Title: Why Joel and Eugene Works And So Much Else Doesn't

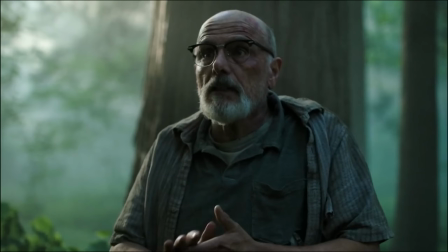They let Gail out, keeping her at a safe distance, of course, and I say goodbye.
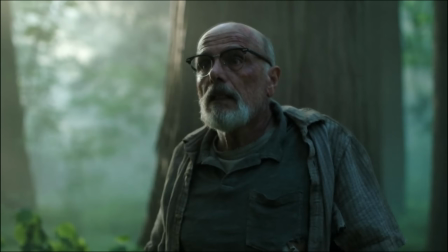We all have loved ones that we would want to see before we die, so we can easily understand this and empathize. But then maybe biggest of all, Eugene tries to defend himself but surrenders when he fails.
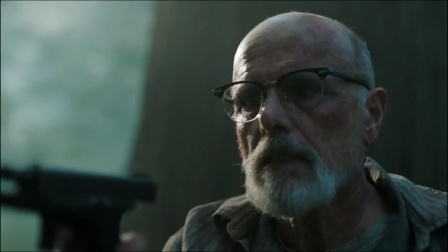You're empty. No,
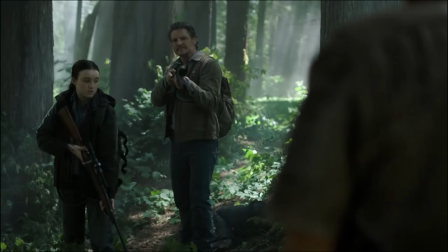Joe, I gotta go back. I gotta see her.
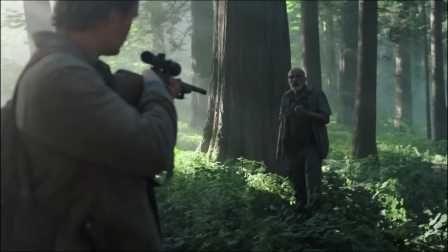Just from a character creation standpoint, this signals to us that Eugene isn't a threat, and his reaction to his failure makes him very relatable.
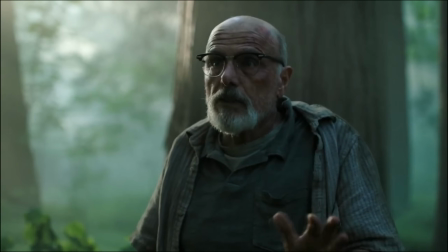Keep in mind, all this characterization is simultaneously happening while establishing the conflict.
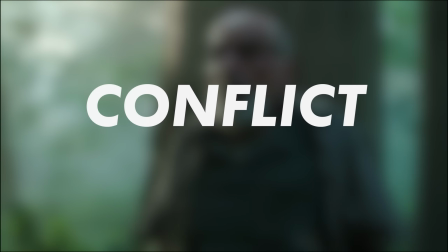To keep things as simple as possible, narrative conflict is whatever is standing in the way of the characters achieving their goal.
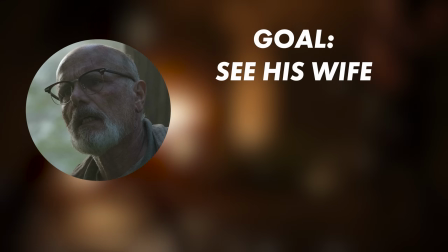Eugene's goal is to see his wife again, and his conflict is twofold.
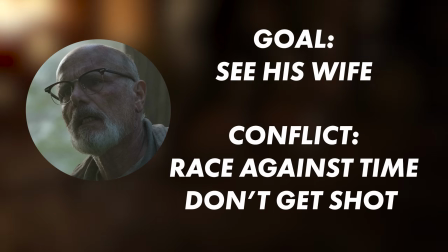He has to reach his wife before the cordyceps destroys his mind,
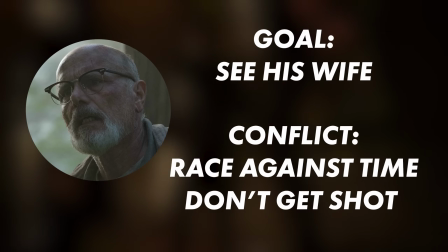and he has to convince Joel and Ellie to bring him back to Jackson and get his wife to meet him.
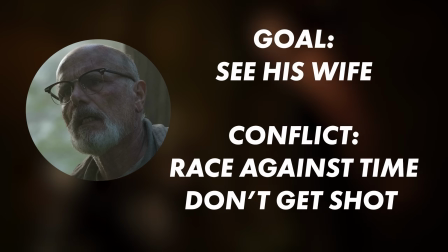Eugene is introduced here in order to be the forking path for Ellie and Joel.
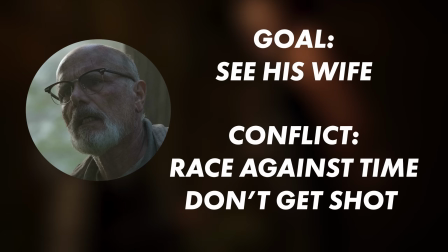If you really get down to it, his character only exists to push Ellie and Joel further into their development.
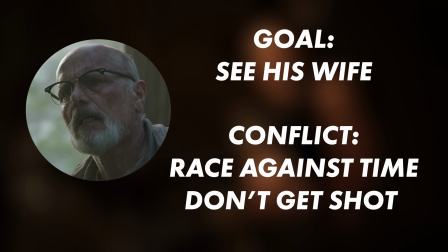But Eugene is handled so genuinely and organically that he never once feels out of place or shoehorned in.
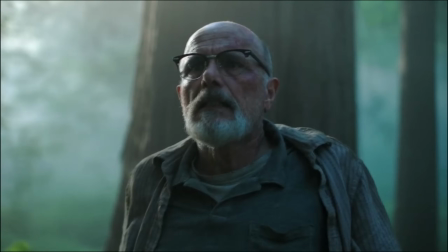Considering the introduction again, Joel's goal is established as the safety of Jackson from infection,
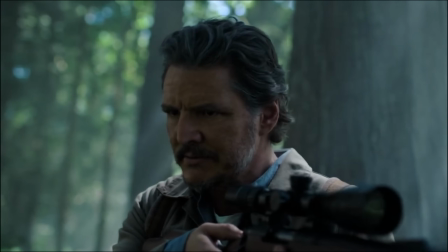placing him in opposition to Eugene. Ellie's goal is parallel with Eugene's.
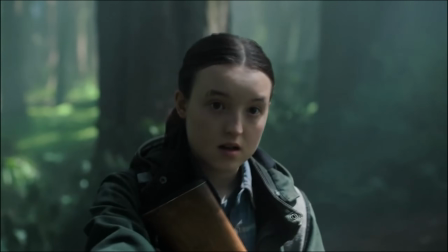She wants to see him with his wife.
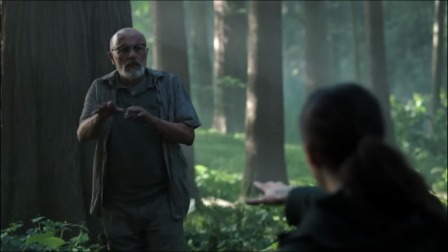The first act ends upon the agreement of a compromise between all parties, where everyone seems to get what they want.
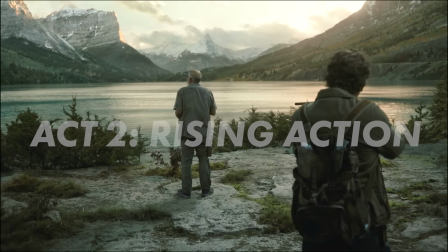The second act, also known as the rising action, is where things really get going though.
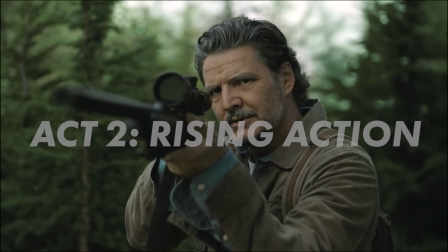The second act is traditionally where the introductory qualities of the character are expanded upon and deepened.
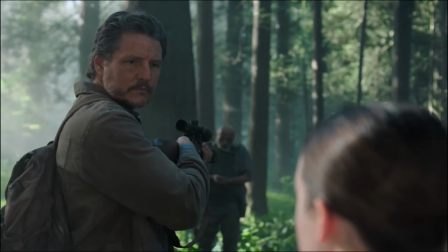We get to see that Joel's promise in the introduction, a promise, means nothing, and that he's a liar.
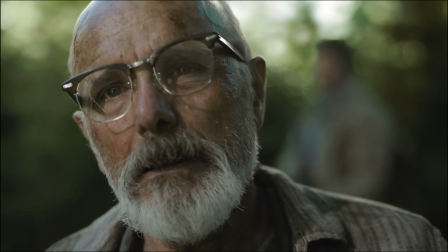And we get to see the depth and craving that Eugene has to see his wife.
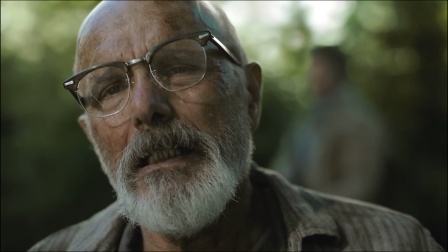I need Gail. To see her face, please.
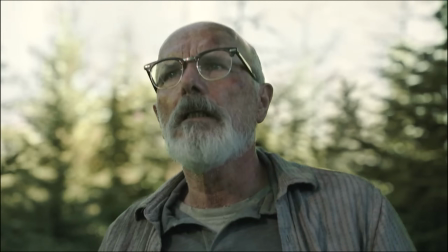The sustained tension of this scene is whether or not Eugene can convince Joel to spare his life,
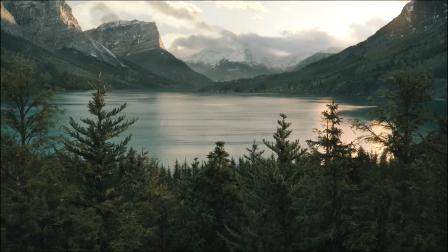but inevitably, the second act ends on a very dark note, which is typical for the structure.
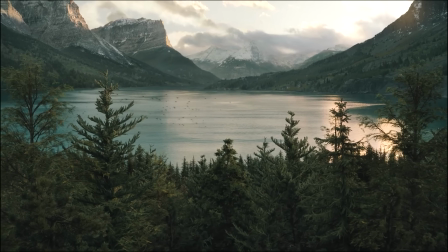This is why in most trilogies, it is the second installment that often ends in the bleakest spot.
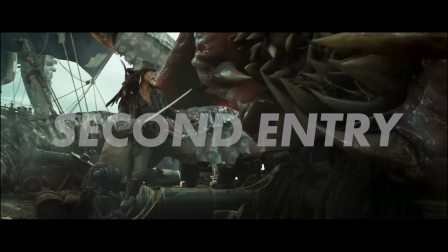Think of Pirates of the Caribbean literally ending with Jack Sparrow's death,
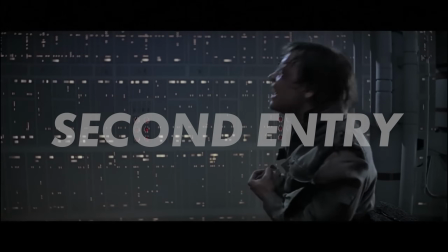or Luke Skywalker losing his hand in a duel with Vader in The Empire Strikes Back.
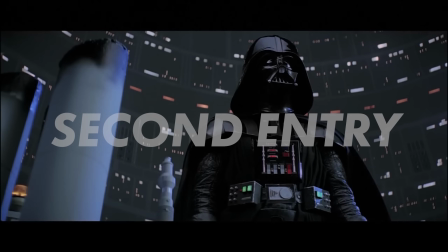This often occurs so that there is the greatest amount of tension, stakes, and consequences going into the third act.
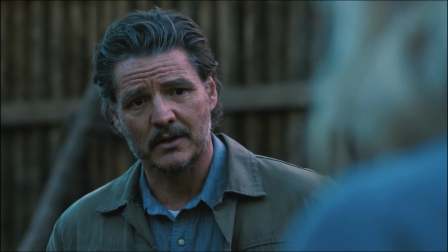And speaking of, we are now at the climax, meeting with Gale.
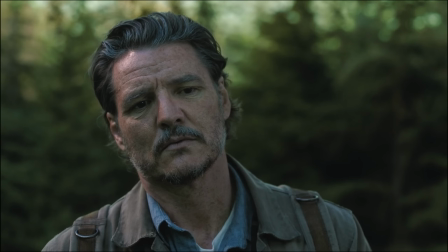Now, most people would think that Joel shooting Eugene would be the climax of these scenes,
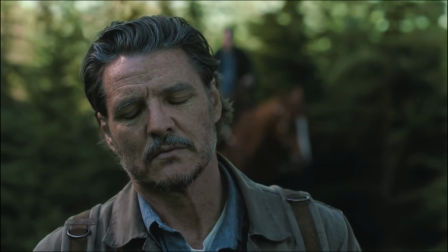but that's because the writing is so clever and organic. Remember, this whole conflict with Eugene is simply a narrative tool
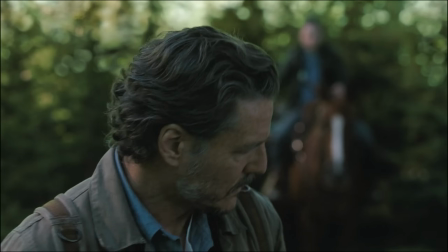to explicate and move forward Joel and Ellie's development and relationship.
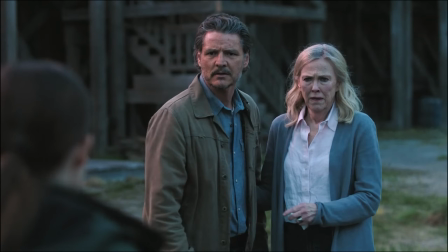Therefore, the climax isn't Eugene's death. The climax is Joel and Ellie's response to Eugene's death.
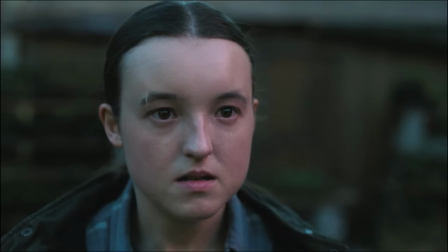This is where we get to see Joel and Ellie in the greatest tension in relation to their conflict.
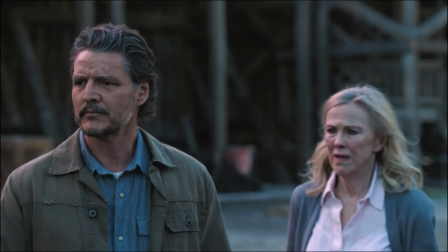And if we take a step back from these scenes to look at the greater narrative of Season 2, we can see that Ellie and Joel's conflicts are diametrically opposed.
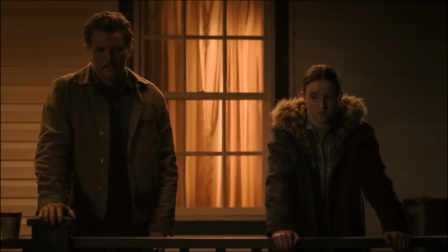Ellie's goal is to live in truth, no matter how uncomfortable it is, while Joel's goal is to live in a lie in order to avoid discomfort.
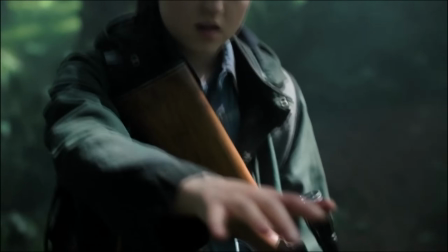And this is why this scene with Eugene works so well.